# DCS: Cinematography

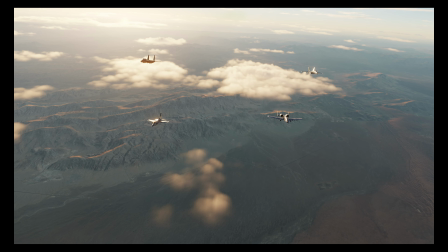Welcome to another DCS tutorial,
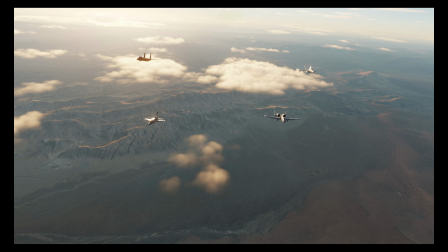and today I'm going to show a few tips on how to get some great cinematic shots for your DCS videos.
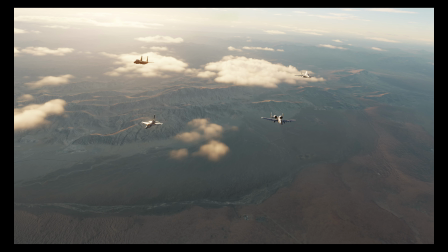Most people will be familiar with the standard f2 and f4 views,
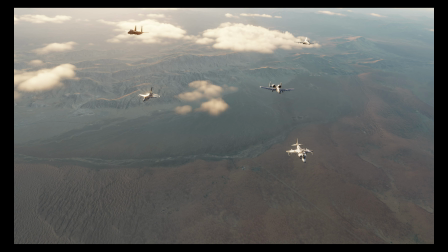which are great, but on their own aren't enough for any budding Spielbergs.
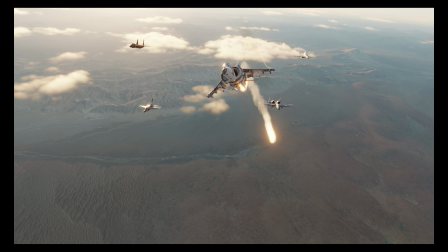So I'm going to show 5 of my favourite tips.
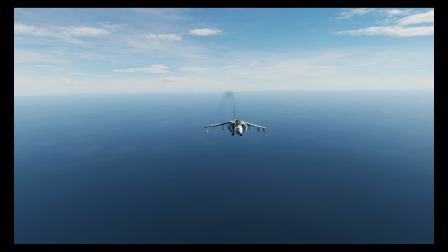This shot is really simple to do.
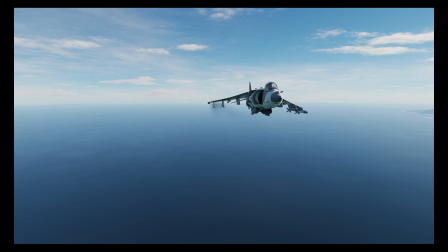As you can see, the aircraft floats around and we can smoothly do a brake turn to a nice fade.
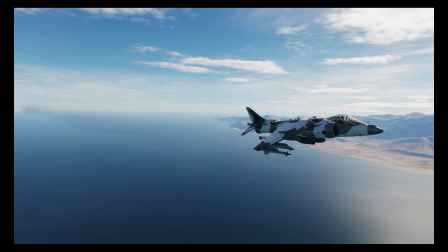Perfect for intros and outros.
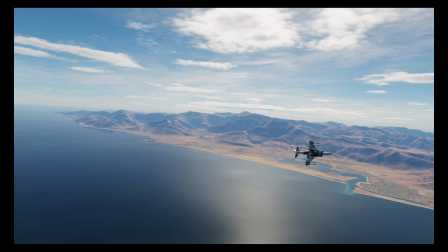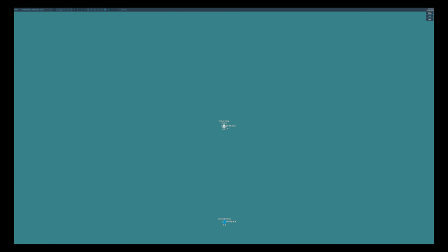And here is the secret. I've simply set up an AI aircraft to fly straight and level, and I'm manually flying behind it.
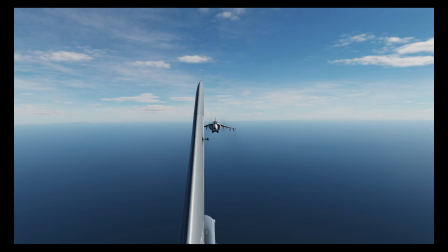I then use the F4 view from the lead aircraft. You can either fly in cockpit and replay the track file.
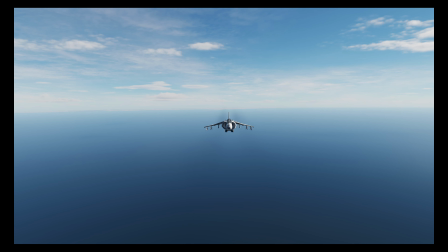However, it's usually easier to actually record live from the F4 view,
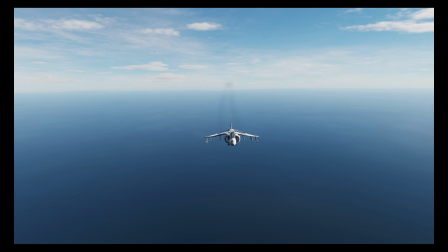as you can see the shot in real time and manoeuvre appropriately.
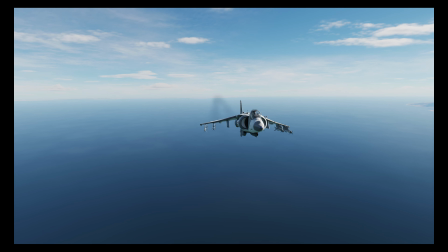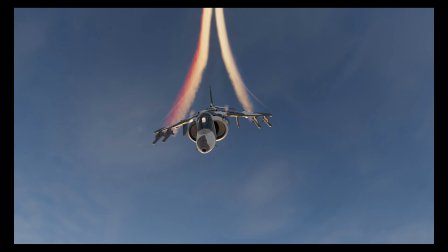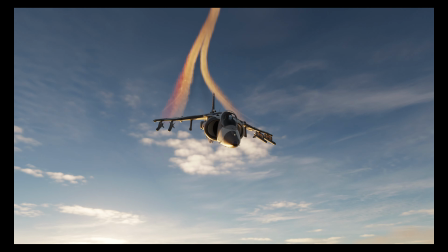This next shot is a little bit like the last one. However, the target is dead centre in the shot.
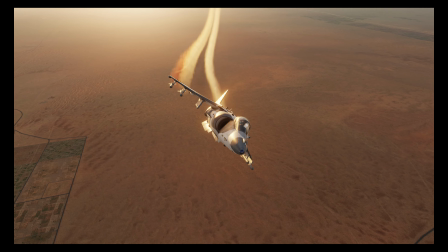This means that it's nice and smooth, but it does have limitations.
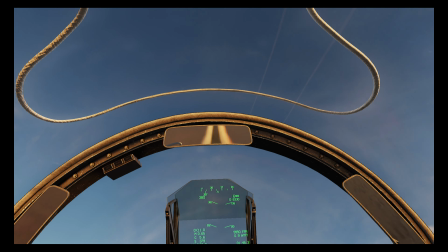As before, I set up an AI aircraft and I've set that to do a loop in this instance.
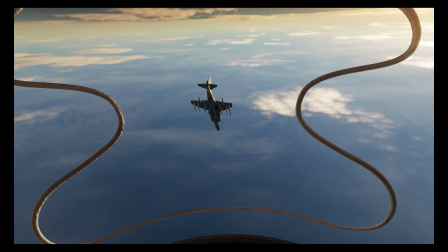And I follow the aircraft as best as I can. And I think it's pretty clear I'm not going to make it into the red arrows.
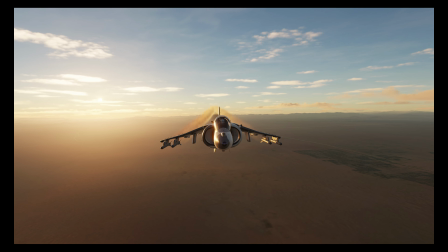I then record the track file and replay in the F5 view.
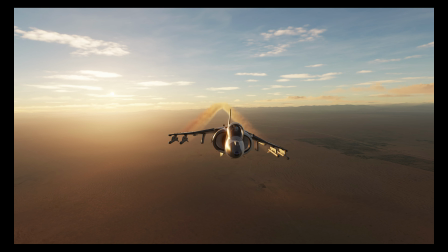Now, because the zoom doesn't work well, you either need to maintain formation or stay fully zoomed in.
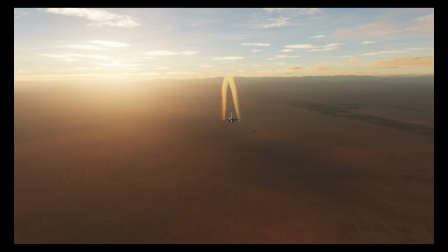You also need to be careful not to catch sight of the lead aircraft,
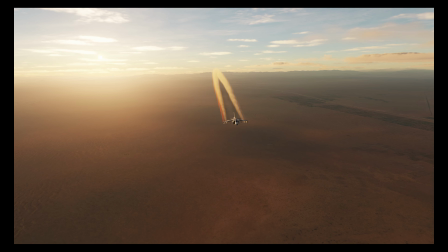its contrails or even its shadows, as they can ruin the shot.
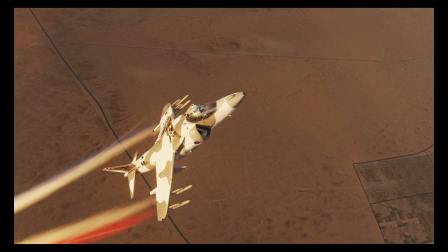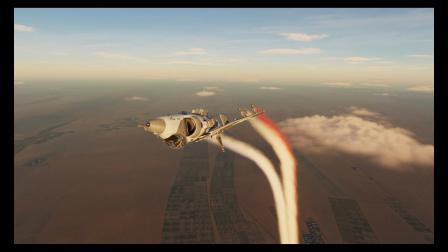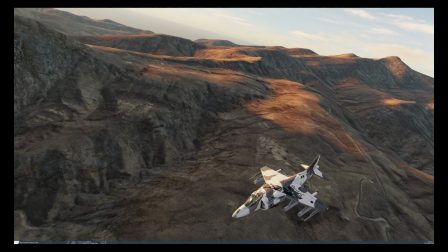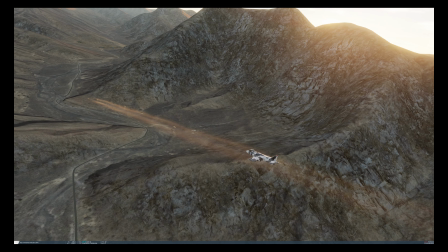Now let's have a look at some of the tougher shots like this, which are great for action scenes.
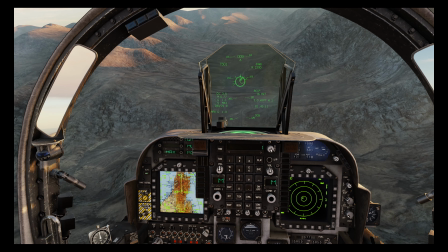The first thing I did was to fly the mission in first person and then record the track file.
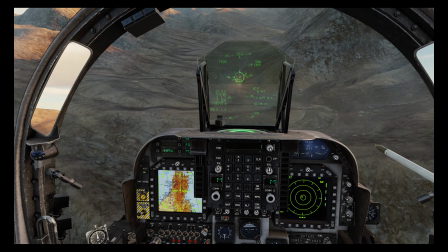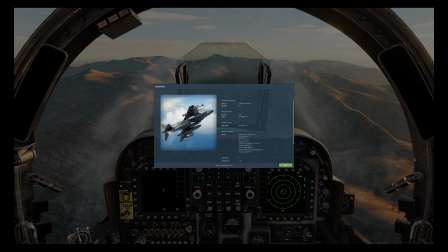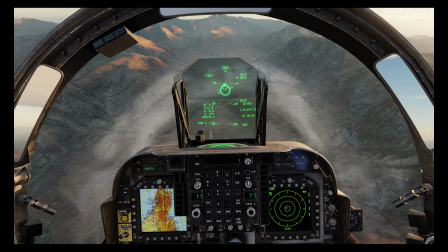Then I replayed the track file, and once lined up on target I hit pause.
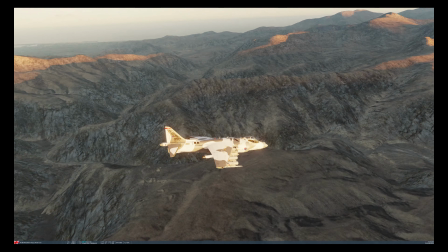Next I hit F2 to position myself ahead of the aircraft,
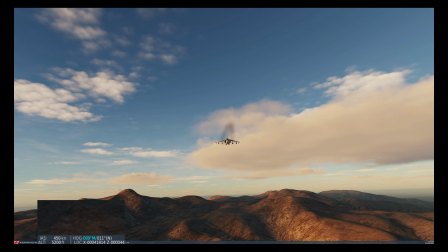and as you can see I'm doing 450 knots.